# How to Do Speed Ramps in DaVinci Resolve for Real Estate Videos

What's going on? Cole Connor here. Yeah, speed ramps. They can make or break your real estate videos. Instead of just showing the slowed down shots of each space, you can kind of show how the space works together. And of course with social media, look better on the gram, on TikTok, so we gotta do what we gotta do. So today we're gonna be working in DaVinci Resolve. I'm gonna show you exactly how I speed ramp. For some reason, it took me forever to figure out how to do this and how people were doing this. And I don't even know it's the right way, but I'm getting close to what I like. So I figured I'd show you. We're gonna go from raw clip to retime controls to fast forwarding to adding blur and fusion and some sound effects. Sounds more complicated than it is. Why listen to me? I built 2 six-figure businesses, one on the East Coast, one now on the West Coast. I've shot thousands of homes. I've made hundreds of videos. Let's do it.
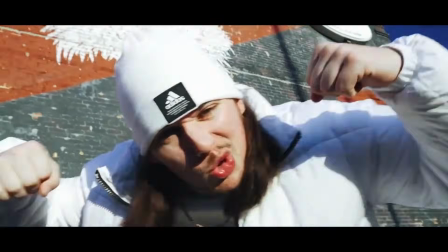[0:43]
My name is Cole Connor, and I was put here to do 3 things: create, inspire, love. Thanks for being here. Let's get into it. All right, let's jump. I just ate a piece of ice right before I'm about to talk. I don't know why.
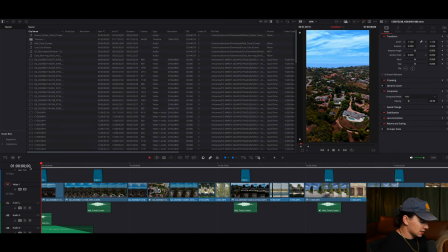[0:58]
Let's get into the computer. My project pulled up here, and this is what the final project looks like. If you don't know how to do this, let's just start with the first thing you have to do, which is using real-time controls.
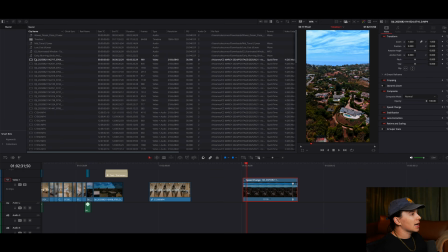[1:11]
So for every clip that you see, it is shot at 60 frames per second and slowed down to 30 pretty much. So how you do that, just really quick, if you don't know, is you select all the clips, you make sure you've shot it in 60 frames per second, you select your clip attributes, and you change the video frame rate from 60 to 30.
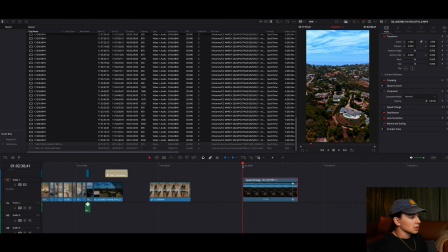[1:29]
Boom, so that's gonna make them all slow motion. So now let's just say this drone shot here. I have it all in slow motion. Also, I have the playback changed to quarter because for some reason the blur effects, they make it so hard to press play.
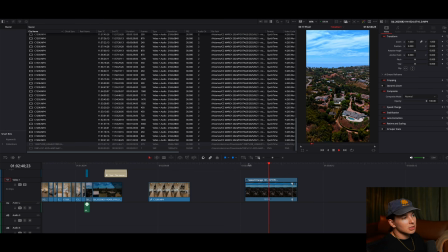[1:45]
But anyway, so that's what every clip is gonna look like. From inside clips to ground clips to drone clips, it's the slow motion. So obviously, if you wanna showcase some motion, etc., you can't wait for every clip to play out. So that's why these speed ramps come in handy. So what you're gonna do is I'm gonna go to where I want to zoom from,
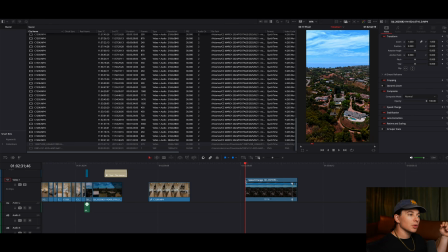[2:05]
and I've been thinking it's cool to start with a drone shot that kind of speed ramps in. So I'm gonna put the end of it here. I'm gonna X out of this so you see. I'm gonna put my point here. I'm gonna right click. I'm gonna go to retime controls, and then I'm gonna add a speed point, and that's what this is, a speed point.
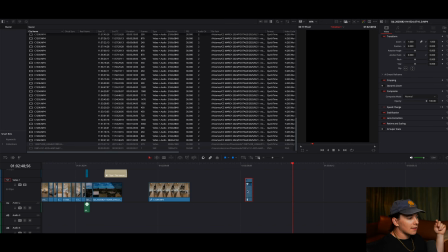[2:22]
Then I'm gonna take that speed point, and that's fast forwarding it by hella percentage. Yeah, this is 1900%, so 19 times faster, and then you see, yeah, it's just speeding that up.
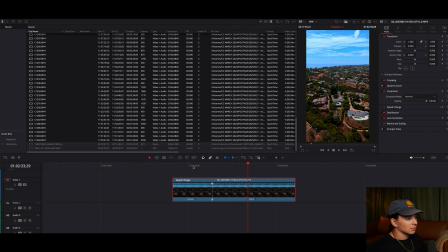[2:36]
There you go, it showed it there. Boom. You can see it, got it. Okay, so that's what that's doing. So just letting you know, every clip that is speed ramp, that's what you have to do. So we have that here.
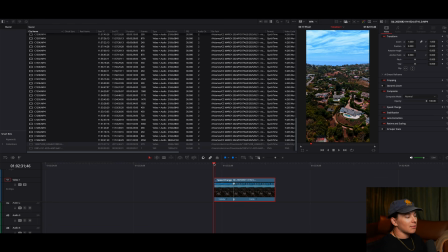[2:52]
So why would you want to use like blur and things like that? Because the motion, it just looks like just kind of jittery. Even if you take a smooth shot speeding up like that, it just kind of looks jittery. And also when it goes from 1900% to 100% suddenly with no like slowdown at all,
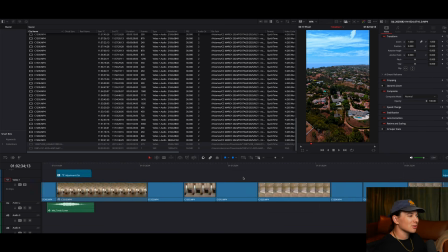[3:12]
it's kind of abrasive. That's the best way I know how to explain it. So now let's go over here.
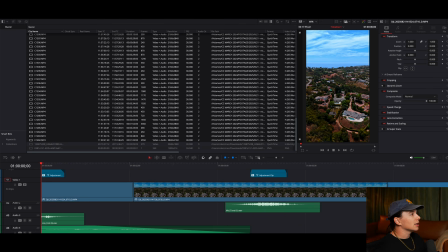[3:17]
I'll just show you a couple different types. So this is with the motion blur, and we'll try the playback, but it's probably not going to work. It is kind of showing it.
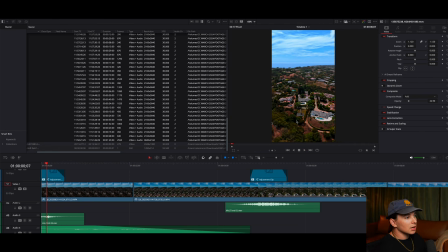[3:25]
So you can kind of see as we go like frame by frame, it's blurring up the sides here, so it's making it feel like you're going fast. And then what's also happening is I'm having the blurred effect fade out as I'm having it slow back down to slow motion.
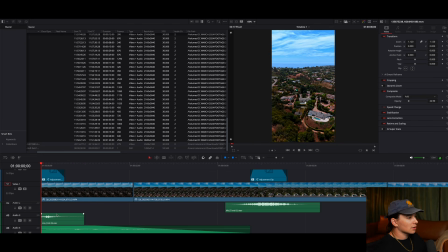[3:42]
And then I also added a sound effect, whoosh, here. I also added some birds.
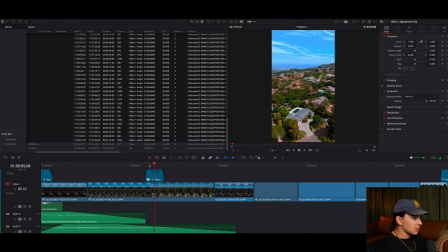[3:47]
Why not? And in some waves. Same with this type of shot. This is a different type of speed ramp. Sometimes I have them in the beginning, just kind of zooming forward or backwards from a subject.